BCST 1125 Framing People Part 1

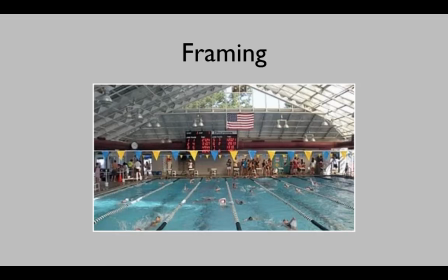We know that the world extends outside the frame that we choose to show the viewer. You have to decide what you include in the frame for the viewer to see.
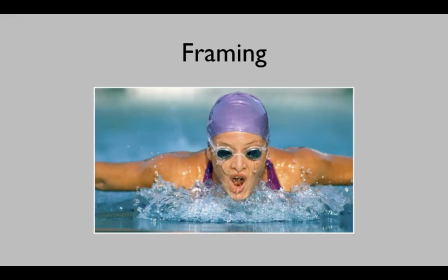Generally speaking, getting closer, filling the frame is more visually interesting than not doing that.
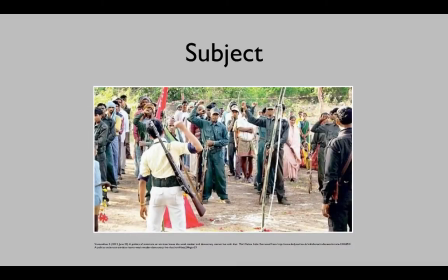How you decide what you include depends on what's called the focus of your story. The focus has a specific meaning in information programming. It means someone doing something for a reason. So most of your images should have that person or what they are doing in them. In this case, the subject is confused. There's too many possibilities in this photo.
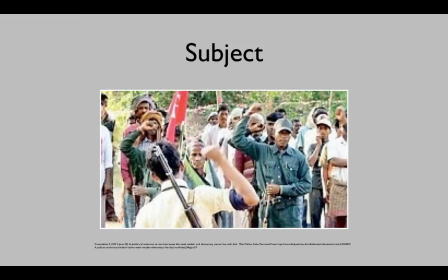This is a little better, but still not sure if the story is about the guy in the green or the guy in the yellow. Here's another example.
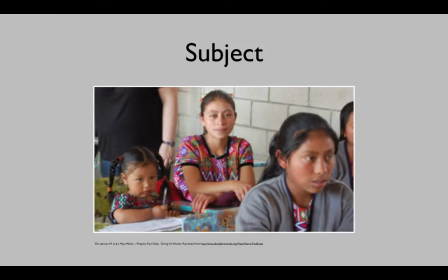It's likely that the subject of this story is the girl in the pink.
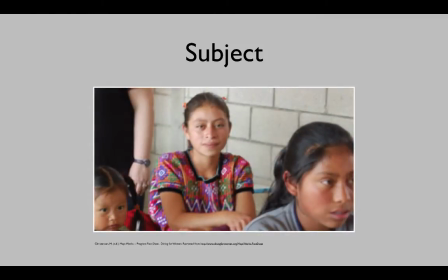But this is much better, and you don't lose the atmosphere of the environment of the school that they're in.
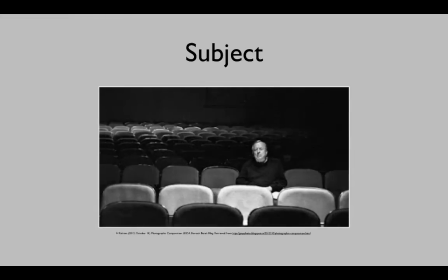This subject is very clear, as is this one. Focus means we'll be taking pictures of people. That will be our subject. You should usually be thinking about a human subject. People relate to people, and that's just good television.
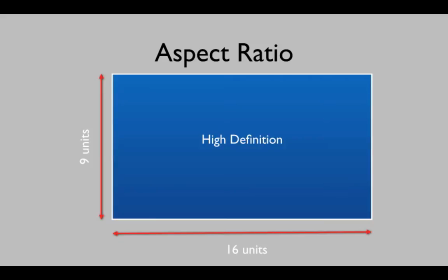Also keep in mind something called aspect ratio, which is the ratio of the width of the picture to the height of the picture. For most of our productions, that's going to be a high definition aspect ratio of 16 units by 9 units.
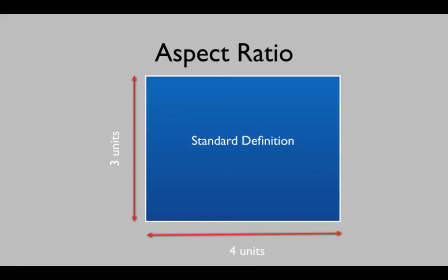But a lot of broadcasters still use standard definition, which is 4 units by 3 units.
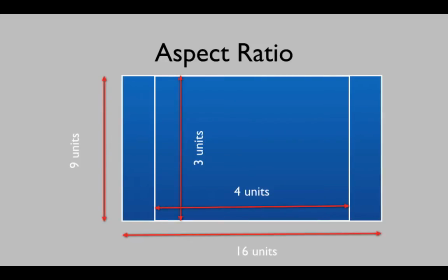Since some broadcasters, and BCIT in particular, still broadcast in standard definition, you will really be shooting 2 frames at once, a 16 by 9 and a 4 by 3.
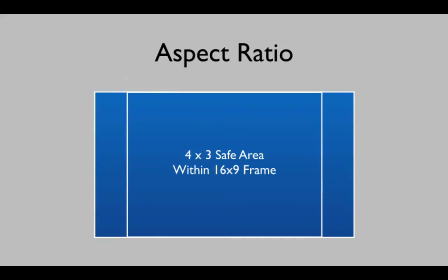Luckily, the HPX 300 cameras that we use have the ability to show you a 4 by 3 frame inside the 16 by 9 frame, so you can create framing for both at the same time.
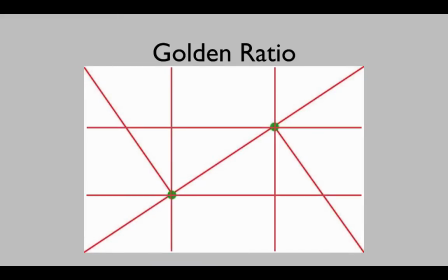The physical harmony ideas we've seen of the golden ratio and the Fibonacci sequence
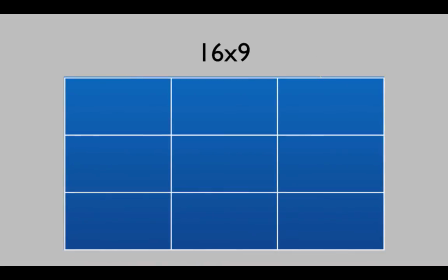lead to dividing the frame of images like this, with 4 points of highest visual interest. This works for both the 16 by 9 high definition frame and the 4 by 3 standard definition frame.
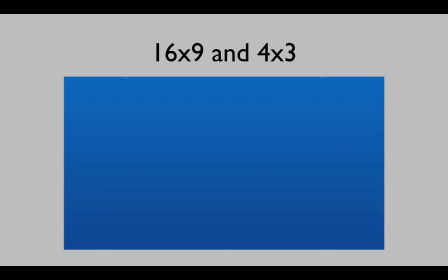And if you're shooting high definition using the 4 by 3 safe area in BCIT's HPX cameras, both the grids line up pretty close.
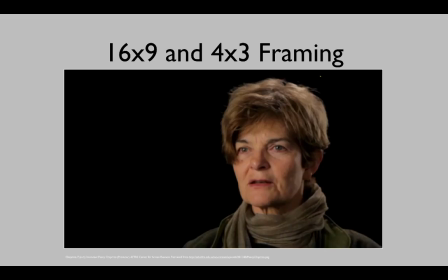So shooting with your subject on the 16 by 9 points is close to the 4 by 3 points.